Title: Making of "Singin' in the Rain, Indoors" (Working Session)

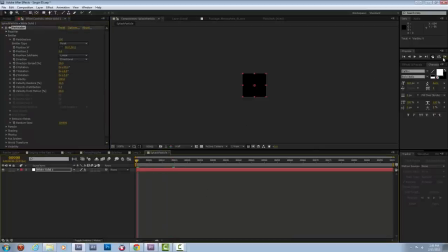(4:01)
It's going to become a sprite for a larger Particular generator, but I'm actually using Particular in it, so tons of layering up of particle effects here. I'm creating a teeny little fountain of particles that shoot straight up,
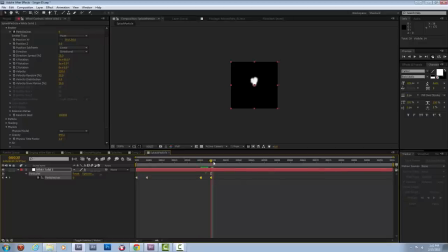(4:16)
and then you see I'm going to copy this little burst of particles so it happens four times. I'm creating a 3d layer laying it flat and then in the physics assigning it to be the floor
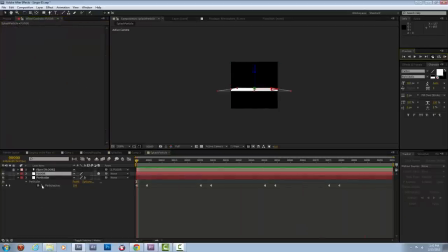(4:36)
in bounce mode so what happens is the particles shoot up and they bounce on the floor like that. Once I tweak a few more settings I think I end up adding an adjustment layer to try to dirty up this stuff, roughing the edges a little bit.
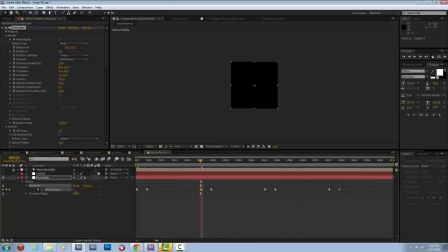(4:57)
And then for that ground section where the particles kind of fan out I'm going to add an adjustment layer that kind of blurs that section so it
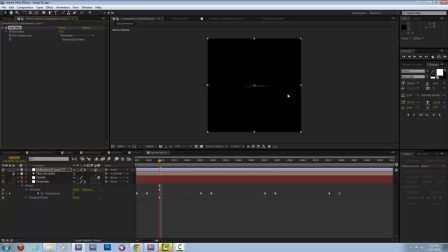(5:07)
looks a little bit like a reflection or something let's see I've just created a horizontal fast blur and move the whole adjustment layer down until it kind of looks like a little reflection turn down the opacity of that it's
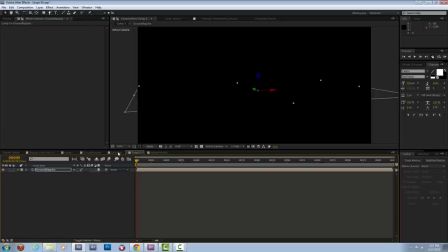(5:24)
looking good now
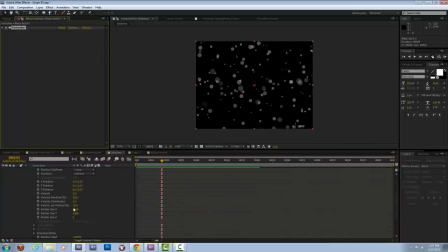since I copied this particular from the other instance of Particular, and I haven't tweaked any of the main settings in it,
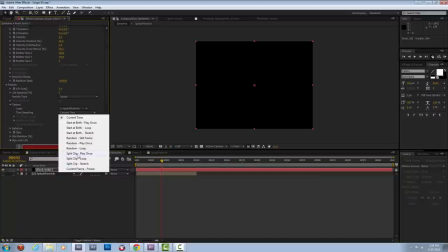(5:41)
I'm going to change this into Sprite Particles that are split clip.
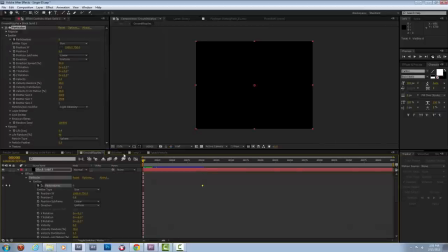(5:48)
I'm splitting the clip into four because the little Sprite precomp was four splashes evenly spaced.
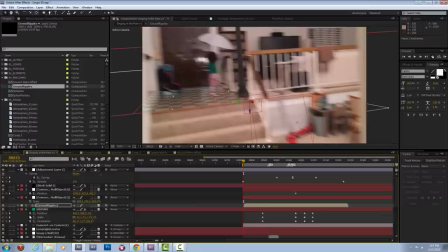(5:59)
Once those two things are done together, the water droplets and the water ripple rings, I just kind of layer them up and and place them level with a ground plane in my tracked comp.
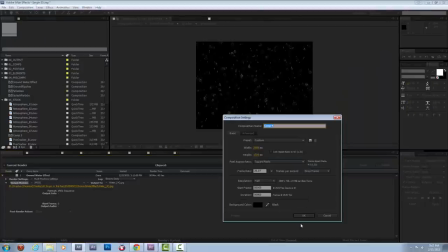(6:10)
Then I move on to some more Particular stuff.
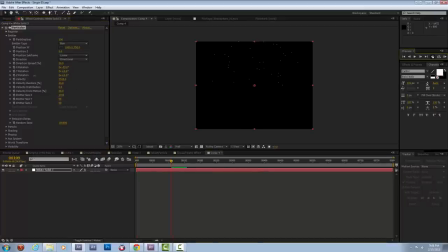(6:16)
Here is using Particular to create rain cards. Particular has some rain presets, but I kind of want to make something custom.
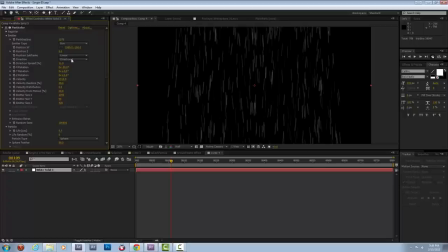(6:26)
So I'm taking all of these shapes and kind of messing with them. I want a really custom look that kind of matches the movie.
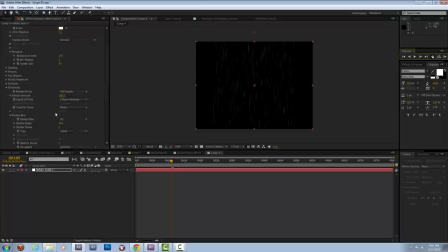(6:33)
I'm adding some motion blur, breaking them up a little bit, And then I'm going to add in some lights here to just break up the evenness of their look.
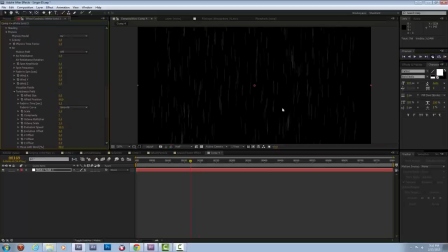(6:44)
So I'll enable the shading on them and then add a handful of lights.
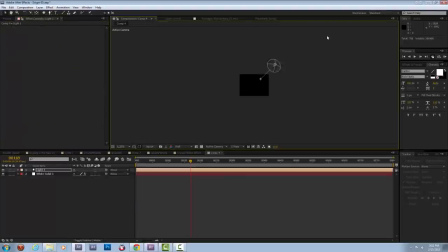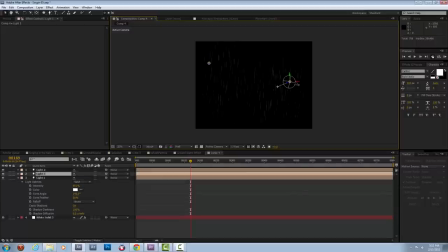There we are.
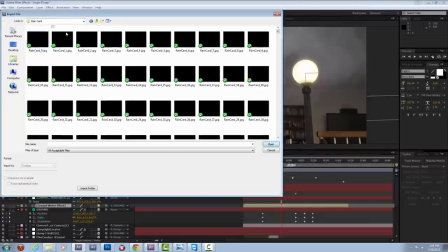(7:04)
And for everyone's sake, I'm going to fast forward through this stuff as well.
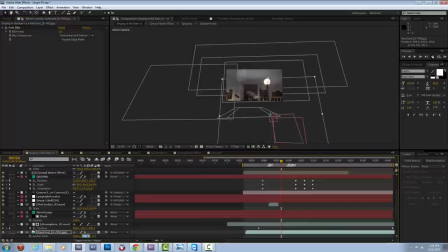(7:07)
I just rendered out my rain as a card that I could bring in and change it to a 3D layer, make it screen.
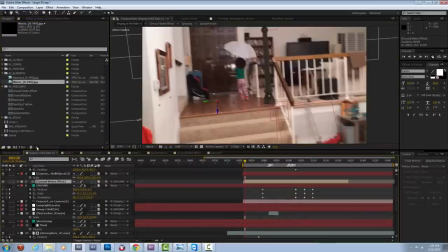(7:14)
Place three of them in different Z-depths like that.
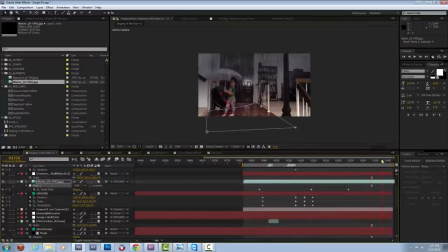(7:21)
ground plane and some top level adjustments.
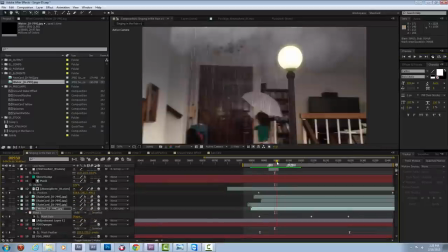(7:28)
I don't like the evenness of rain when it's kind of generated like this, so I'm doing a lot of things,
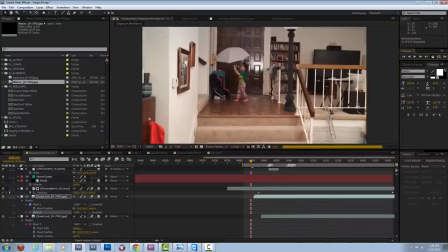(7:35)
random masks and stuff like that that kind of highlight different parts of the rain that make it so it's not super even.
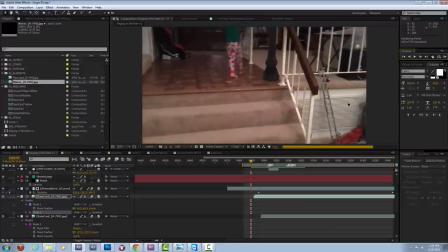(7:42)
Some of that I accomplished by adding those lights to that particular generator a little while ago.
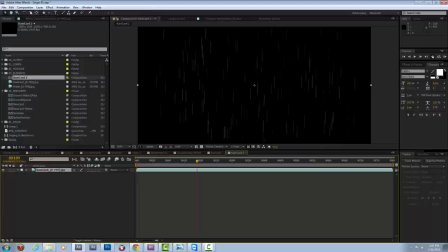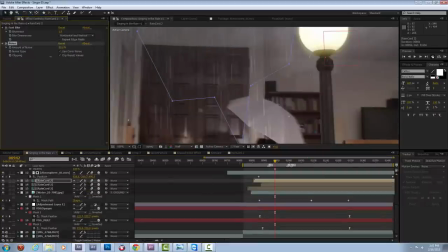(7:52)
I'm also going to pre-comp the rain and play a little bit with making
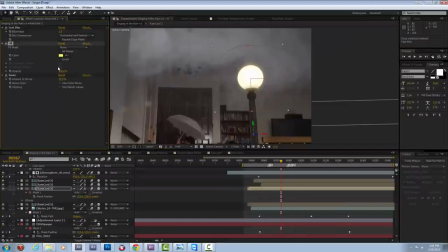(7:59)
it a little bit more dingy, adding some weird lighting effects here it looks like.